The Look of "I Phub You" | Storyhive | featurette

Hi, my name is Sam Reid. I'm the director of photography for iFUBU, a short film that is funded by StoryHive and is going to be appearing on the Telesoptic Network.
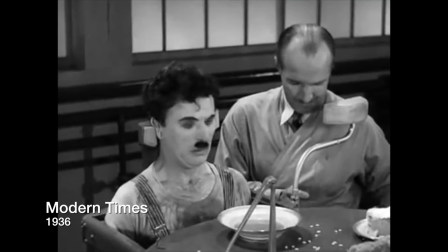0:11 Silent films from the 1920s, such as the Charlie Chaplin films and Buster Keaton,
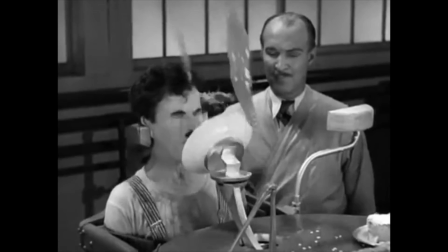0:17 they were shot on film, of course, but they were shot with crank cameras, where the camera operator was actually cranking the camera to get the film to run through the camera. So they would crank these films at about a rate of 16 frames per second. But when they would project them, they would project them at 24 frames per second, which is traditional film projection and still what we shoot on mostly today. So we wanted to emulate that style with iFubU for the silent film sequences.
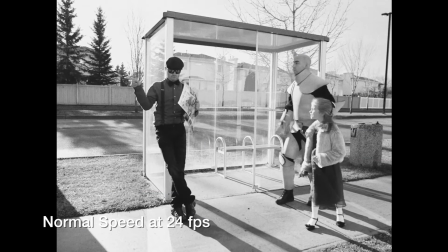0:52 So shooting in 24p, what we do is we speed that up in post-production to about 150%. because that accounts for the difference between what they would have done, cranking at 16, and then projecting at 24. So that works out to be about the same kind of look in terms of speed.
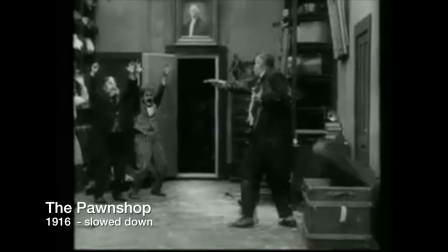1:13 I actually watched a couple videos where they would slow down some of Chaplin's films,
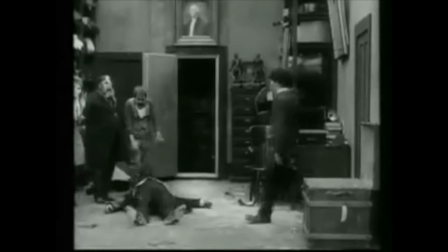1:19 and you would see how it looked when they actually performed it on set when they were filming. And it's really interesting because it looks very choreographed. things that play so well when they're projected at that speed they don't play so well in person you're watching it and you can see that they're hitting a mark or
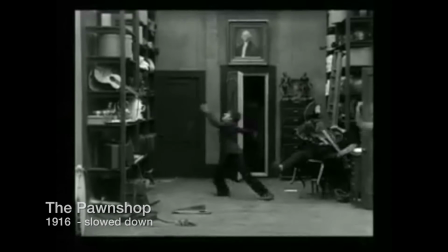1:38 that it's almost like a dance it looks a lot more choreographed but when it's
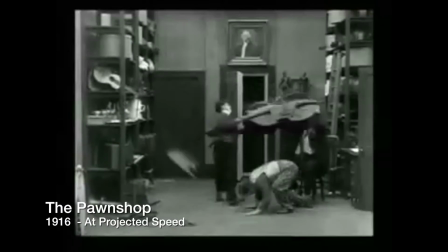1:43 projected it looks seamless and it looks like the timing of it is perfect learning that was kind of interesting then going into production on iFUBU knowing what kind of what we
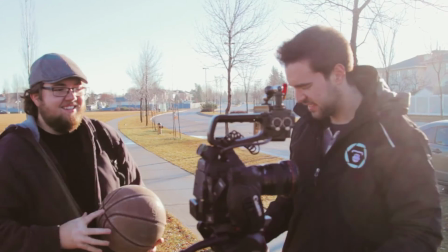1:54 were gonna have to do to achieve this look so we're shooting in high definition on Canon cameras, obviously not film, but we wanted to kind of emulate that look as best we could. So we would shoot in full color 16 by 9, but we would protect for 4 by 3, meaning we knew at the end of the day we were going to lop off the sides a bit to get that academy aspect ratio,
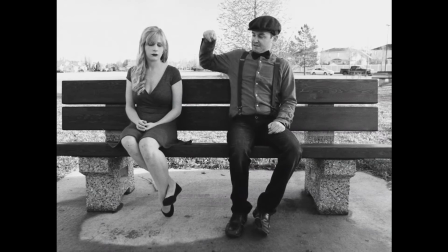2:21 the 1, 3, 3 to 1. And that really also creates a very distinct visual style from the earlier part of the movie. Before we put, I put the masks on in post-production you can actually see sometimes people standing off screen just on the edge or you can see a gear in the shot or you can see you know kids on the playground playing around but we knew when we photographed it that we were
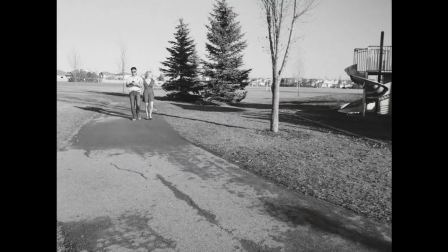2:45 going to cut those sides off so we knew it was okay but if you were to take those mats off you'd see things you're not supposed to see like you'd see bounce boards and things like that.
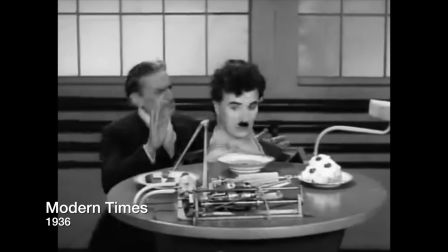2:54 I think there's something so cinematic. It's cinema at its most pure form when it's silent film.
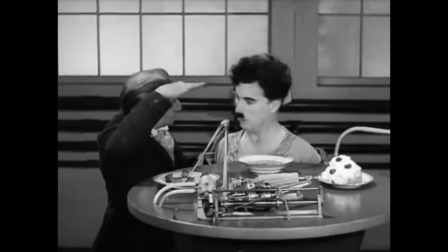3:00 There's just something about it that it's just all visual language. It's all visual storytelling. And that was so interesting to take apart in a project where you
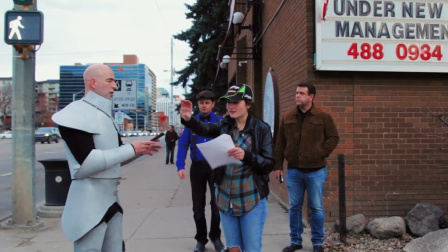3:11 really had to think all about the visuals and you had to emulate the style.